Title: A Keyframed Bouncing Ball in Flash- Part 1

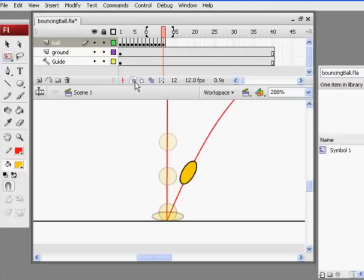[8:06]
And so now, if I turn off onion skinning, you'll see that we have a contact with the ground, a squash, and then a stretch coming off.
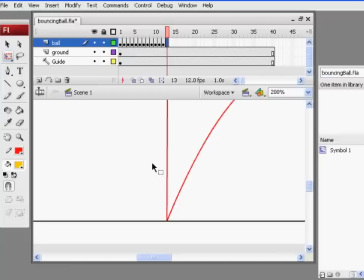[8:20]
Okay, for my next frame, I'm going to zoom out here, holding down the control key and pressing the minus key. Then I'll hold down the space bar and reposition my movie. Okay, on the next frame, what I'm going to do is F6.
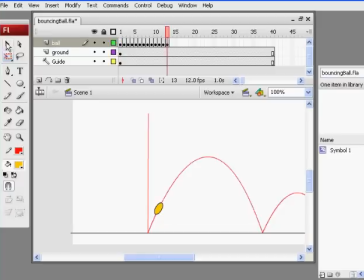[8:39]
I'm going to delete the ball. I'll return to my regular selection tool. Select the ball, and then delete it. Okay, and then what I want to do is I want the ball to be back to normal size. It was stretched, squashed and stretched, and then now I want it normal size.
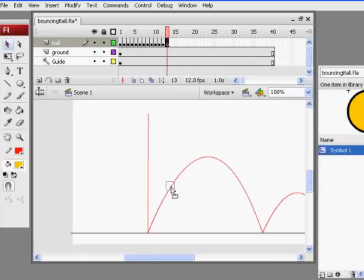[8:59]
So what I'll do is just drag a fresh one out from the library. Turn onion skinning back on, and use the arrow keys to position it.
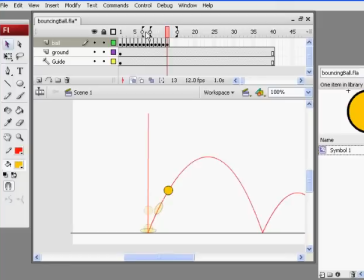[9:18]
All right, I'll drag my onion skinning anchor bar here so I can see previous frames. So now I have a very clear picture of my animation as the ball travels. And now as the ball bounces up, there's going to be a slowing down as the ball leaves the earth and gravity takes place.
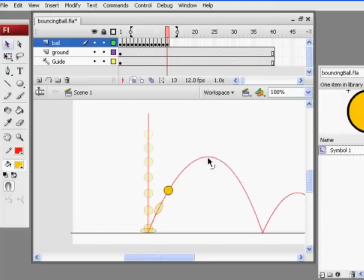[9:38]
The ball will slow down and it'll be at its slowest point right here on the pinnacle of this arch. So what I'm going to do is I'll put in my next keyframe, F6. And this time use the arrows,
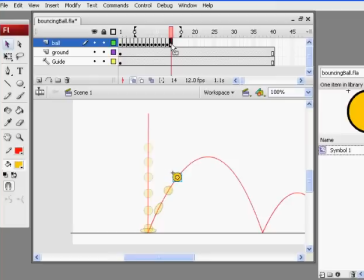[9:49]
and now the motion between balls will get slighter and slighter as the ball gets higher and higher up on its arch. So I put keyframe there, F6, sixth one, and this is called slowing out, when the ball begins to slow.
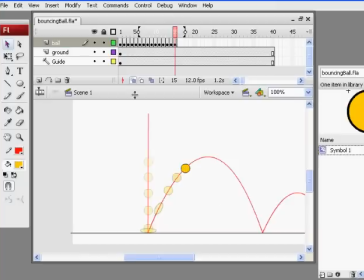Each time the ball
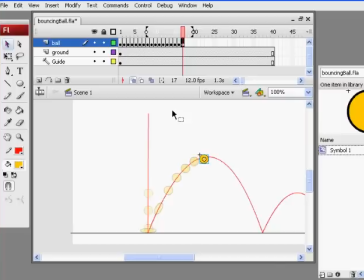[10:20]
will get closer and closer to the previous ball, causing it to be having a slowing of motion. And next one, I'm even going to overlap them to really just slow it down.
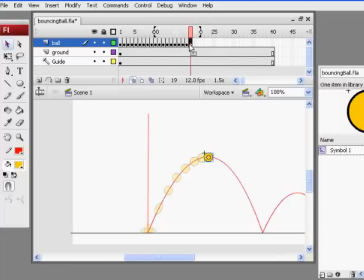[10:40]
Beautiful. F6. F6.
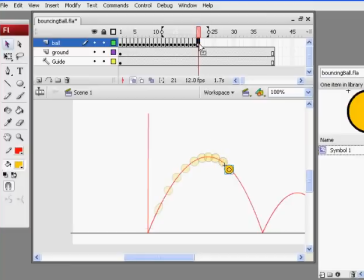[10:59]
Okay. And then as the ball travels downward, there'll be a greater distance between them. Okay, so slowing in, slowing out. So the ball speeds up on the way down.
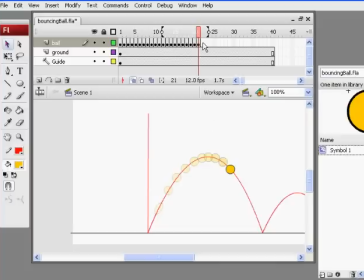[11:17]
As it bounces and goes up here, it slows down. And then on the way down, it's going to pick up speed again. So now the balls need to be farther apart. Okay. It's very handy to know how to do this and be able to do this by hand. This is by hand.
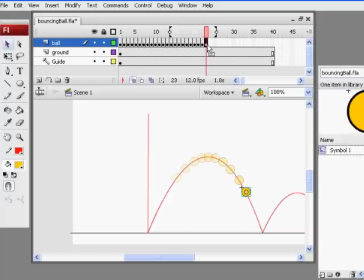[11:36]
What I mean by hand is, obviously, we're not doing this by hand. We're doing it using the computer. But we're doing it frame by frame, the way a traditional animator. Picking up speed.
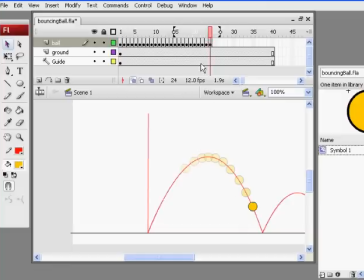[11:55]
I can always go back to a previous frame and adjust my distances.